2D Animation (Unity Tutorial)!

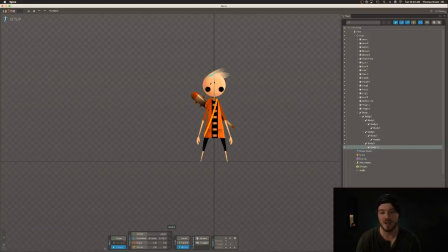[4:07]
And the hair is connected to the head, but be careful, you want this hair to be connected to the head. So select the head and then draw that one. So here's his head, and also we want to make sure we create bones for the eyes. Again, we're not anatomically correct here because bones, eyes don't have bones, right?
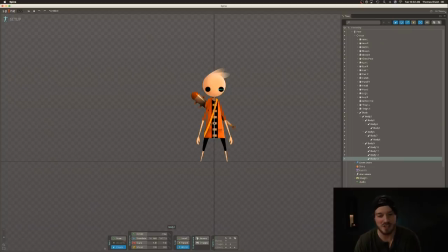[4:28]
I'm pretty sure eyes don't have bones. So now that we've got that drawn out, we can actually just click on the chest here and draw out the bones for his legs. Be careful though. Again, click on chest and then do this as well. So as you can see, we've created children for all the different root bones.
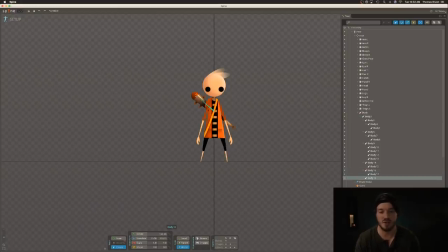[4:45]
And finally, attached to the chest is going to be his bat. Now be cognitive, or is it cognizant? What's the word? Whatever. Be cognitive of where your fulcrum is, and that's the point at which things rotate. So for this bat, it's connected to this strap here, so the fulcrum is going to be right there.
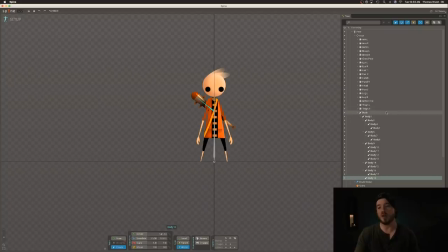[5:05]
All right, now that we've got all the bones laid out, we'll just name the bones. Oh boy, oh boy, oh boy. Looks like we've got everything laid out. Doesn't that feel good? Now we can actually move our character around.
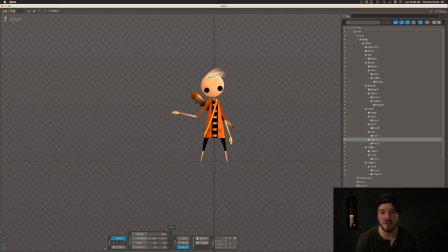[5:23]
This is always a really fun thing to do. So look how cool Pete is. He thinks he's so awesome. And so we can move everything around. So just double check, make sure everything is animated properly or rigged up properly. Looks good, looks good. Ah, see, mistakes like this are important to find.
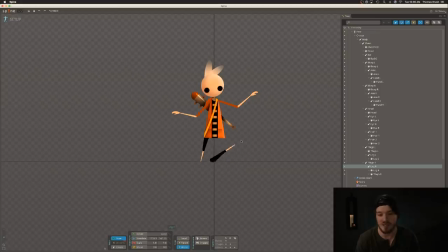[5:41]
We're actually not supposed to be able to move the entire thing. It should just move his right calf. So let's figure out what's going on. Looks like our thigh is in the wrong spot. So now everything is parented correctly here. So let's go ahead and create a stand animation. So let's call this stand.
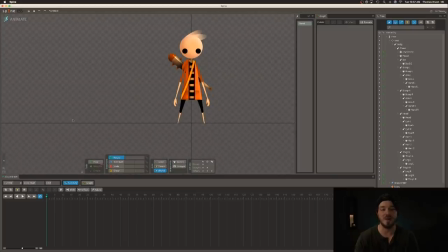[5:57]
Let's click on this and it'll switch us to our animation section of spine. Now let's go ahead and I'm gonna show you how I create stand animations. You can obviously do this
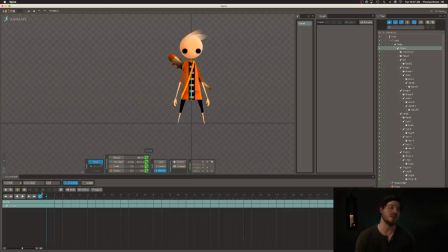[6:09]
depending on what kind of game you're creating, but for me, I want Pete to feel like he's swaying and then there's significant motion when he's standing still. So what I can do here is just rotate to the left, and that's going to create a keyframe. And let's choose a number, maybe 15.
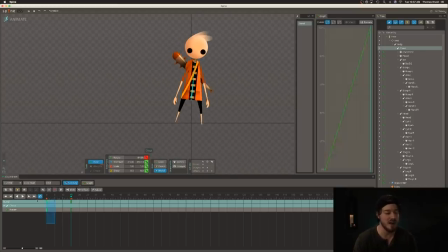[6:27]
So we're going to go to our 15th keyframe and rotate to the right, and then we're going to copy this beginning one here and paste it towards the end. So now Pete looks terrible and he's animating left to right. Trust me, it's gonna look good.
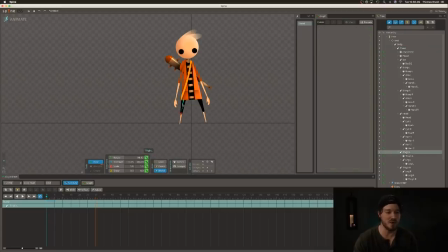[6:40]
So let's keep going. So what we want to do here is actually move the legs so that they're stuck to the ground. The way that I like to do this, and the only way that I've really figured out how to make this work, is actually just rotate our legs so that they're always at the same position at the bottom.
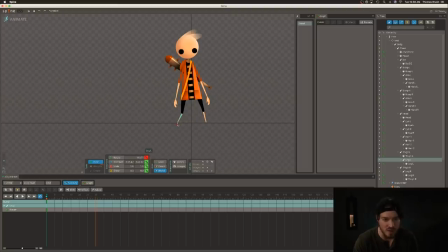[6:56]
So it looks like we're gonna be four little squares over right there to the left of the bottom left corner of that square. Now what we'll do is click on our 15th keyframe, and then just make sure that it's at the bottom left corner of that square.
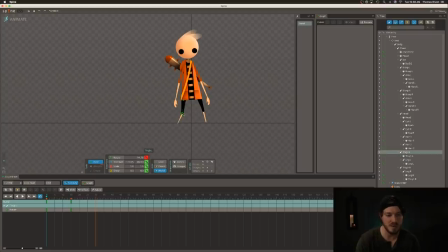[7:11]
So far, so good, yeah? Let's see here. Maybe bring it up a little bit. Just like so. Maybe bring it down a little bit. Make sure we can try and... There we go. And let's just do the same for this guy over here. So, the beginning state... We want to make sure that the beginning state of this is actually copied and pasted at the 30th keyframe. So that it loops.
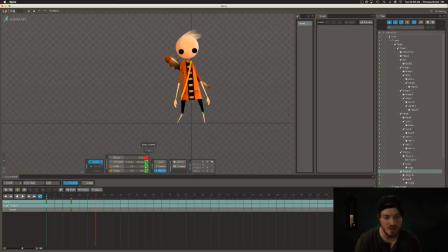[7:26]
There we go. And let's do the same thing with the right leg here. So, he's going to be directly to the right of that bottom right corner of that fourth square. So, get our 15th keyframe. Make sure it looks identical. I would say he's probably going to be bending that leg a little bit because he's leaning on it. Good. And make sure we have a keyframe here as well. Whoops. And copy and paste all of our stuff.
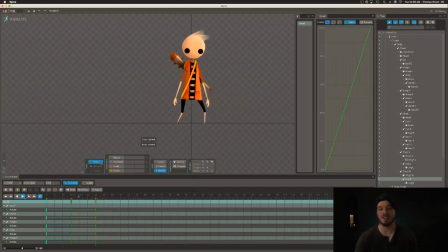[7:44]
That just makes it simple and safe. So now he's sort of leaning on his leg. See that? I think we could probably straighten out this leg a little bit more.
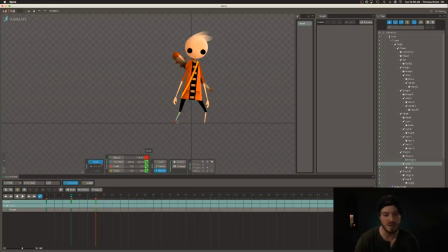[7:49]
There we go. We could probably straighten it fully. So he's going to have a cool little stance here like this. So it doesn't look great, but just trust me, let's keep moving. And we're going to add some smoothing and some offset to make things feel heavy and weighted. So let's start at the beginning here. Everything is going to be moved to the left, right? So you can follow these principles with a lot of your various animations.
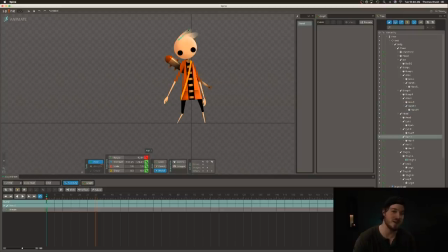[8:05]
So everything will be moved to the left. His whole body is swaying to the left, right? His hair, let's go pretty exaggerated just so I can get my point across. So move everything to the left. And on the 15th keyframe, remember he's slanted to the right, so we'll move everything to the right. Just like so. Even his bat.